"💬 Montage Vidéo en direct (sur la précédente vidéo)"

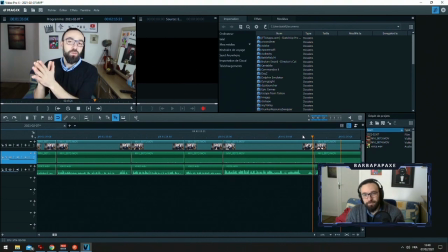Ce n'est que depuis 2007 que l'état alcoolisé d'une personne est considéré comme une circonstance aggravante. Une dernière petite anecdote qui n'a à peu près rien à voir avec ce qui s'est passé. Le port de la ceinture est obligatoire à l'avant depuis le 1er juillet 1973. Mais alors avant cela, quels étaient les contre-arguments pour ne pas la porter? Eh bien avant, on dénonçait le piège que constituait la ceinture.
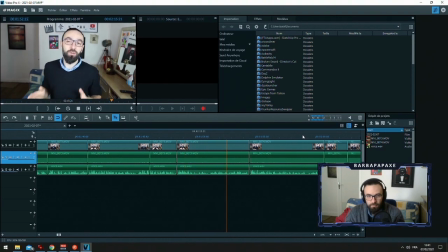Imaginez, vous avez un accident, vous tombez dans l'eau, dans un lac. On avançait qu'à ce moment-là, avec la ceinture et sous le choc, vous perdez conscience et si vous étiez attaché, vous pouviez mourir noyé. On avançait les mêmes arguments pour le feu, mais heureusement les mentalités ont bougé à cette époque-là, et donc le 1er juillet 1973,
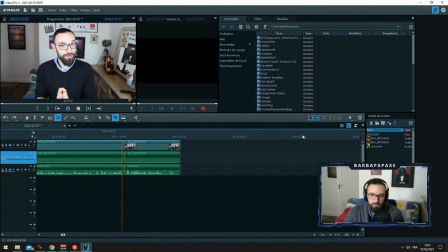la ceinture à l'avant est obligatoire, et à l'arrière depuis 1990. Voilà, merci d'avoir regardé cette vidéo, portez-vous bien, et je vous dis à très vite.
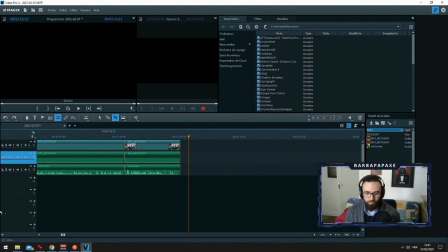Voilà, 2 minutes 15, je voulais pas faire une vidéo plus grande, plus longue que ça.
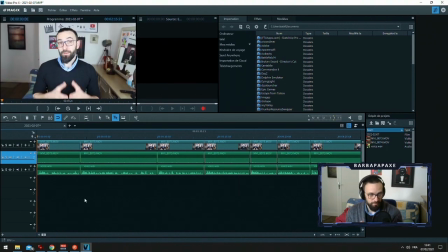Donc, ce qui me reste à faire, c'est l'intro, qui est à peu près qui va jusqu'à là.
De vous expliquer deux anecdotes historiques. La Nouvelle République.
Voilà, ici l'intro elle est ici. Donc quasiment en fait souvent mes intros, je fais du type face cam.
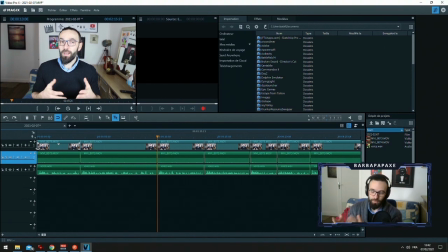Alors souvent j'essaie de faire des face cam et puis après si c'est autre chose comme des PowerPoint, mais j'essaie au maximum de mettre des face cam parce qu'on s'adresse aux personnes. Voilà. Là c'est quasiment que face cam 100%. Ensuite donc intro.
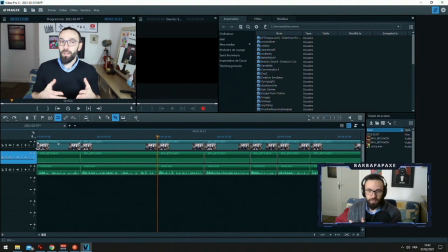Après, il va falloir que je gère l'outro aussi pour la fin, voilà, pour expliquer comment je m'appelle, qui c'est qui a fait ça. Il faut que je trouve aussi une musique, ouais, et il faut que je crée un dynamisme. Je crée un dynamisme aussi avec les caméras, mouvement avant, arrière. Souvent, j'en fais beaucoup.
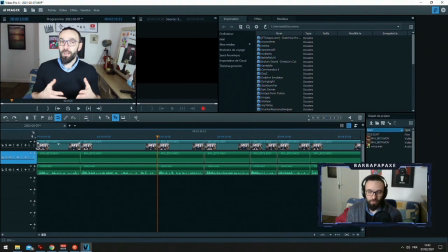Ça permet de me créer un dynamisme dans la façon de s'adresser à la personne. Et il me reste plus aussi à implémenter les différentes images qui permettent de, aussi de créer voilà, un truc plus consistant avec les images, des archives, des photos, etc.
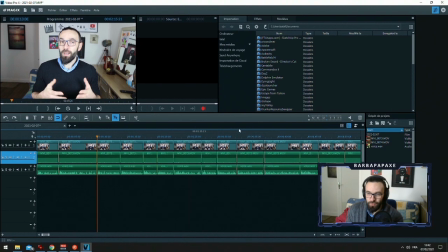Et au milieu, donc le fait que ma petite scénette où je fais le juge, je sais plus où c'est où. Tac. Je sais plus où il est mon juge. D'ailleurs, c'est le seul moment que je suis de côté et on voit donc j'ai les cheveux longs. Parce que d'habitude, sur les caméras, on a l'impression que j'ai les cheveux courts. Et donc j'ai bien les cheveux longs.
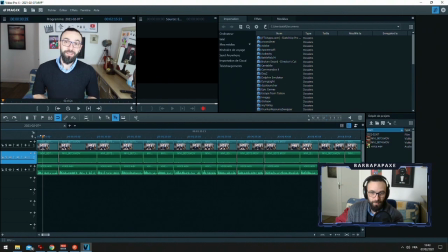Tac. Enfin, rasé sur le côté et long. Après, c'est vrai que quand on tourne, on voit les petites imperfections. C'est qu'en fait, j'avais pas vu que mon pull noir avait de magnifiques petites traces blanches de petites poussières ou je sais pas, ou de peluche.
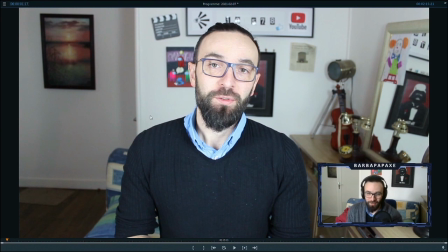Parce que souvent, j'ai dû faire une tournée de linge avec différents pulls, notamment avec du blanc sans doute.
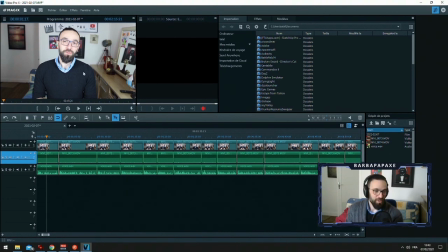That's why. Avant le tournage, j'ai essayé de soigner aussi le derrière. Enfin, tout ce qui est setup derrière. Alors, je me suis pas embêté. Hein. C'est vraiment. Je suis pas à 100% sur le truc, mais. Ça, pour moi, c'est suffisamment clean pour pouvoir tourner. Bon, bref, il y aurait 2-3 trucs à refaire, mais voilà.
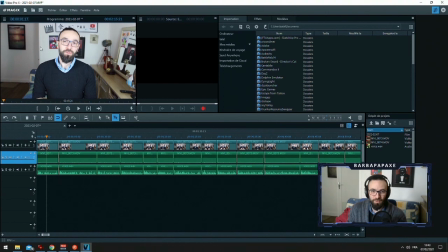Ce matin, j'avais changé le tableau, j'avais mis le tableau Among Us, Star Wars, et puis en haut, il y a Wonky Studio, mais on le voit pas, mais on peut peut-être le voir sur mon... Je vais remettre sur cam, full cam. Hop là. Là-haut. Il y a le Wonky Studio, là. Œuvre originale, fait par Nouvel Horizon. Tac. Celui-là on voit moins parce que ma caméra elle est pas aussi haute que ça quand je la mets. Parce que souvent je fais une caméra plongeante.
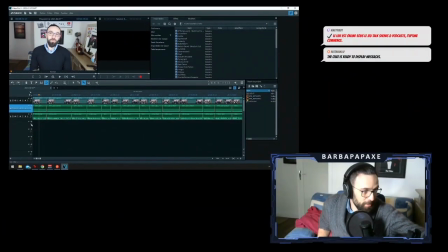C'est important aussi, attendez. Hop là. Non, c'est pas celui-là. Hop là, c'est celui-là.
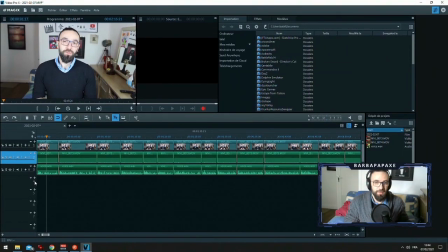C'est important aussi de le placement de caméra, vous voyez, où j'ai mis très très haut. Il faut jamais mettre une caméra plus basse que vous. Parce que ça fait une question de supériorité. Non, moi je suis pas du tout en question de supériorité. Donc voilà, la caméra elle doit être ouais, à mon horizon regard.
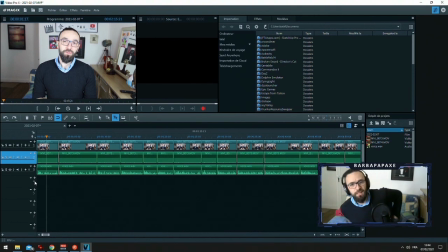Faut mettre soit légèrement plus haut, soit regard horizon. Mais c'est clair, je peux pas la mettre plus haut, moi. Voilà. Donc, choisir une musique. De préférence, musique libre de droit. Alors, pourquoi ?
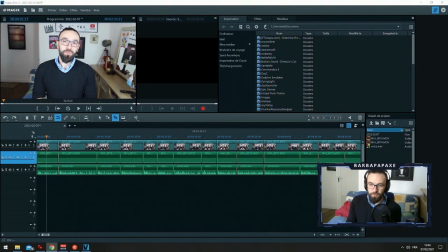Je vais vous présenter, par exemple, sur ma chaîne secondaire, où j'ai mis, des fois, des morceaux de musique classique.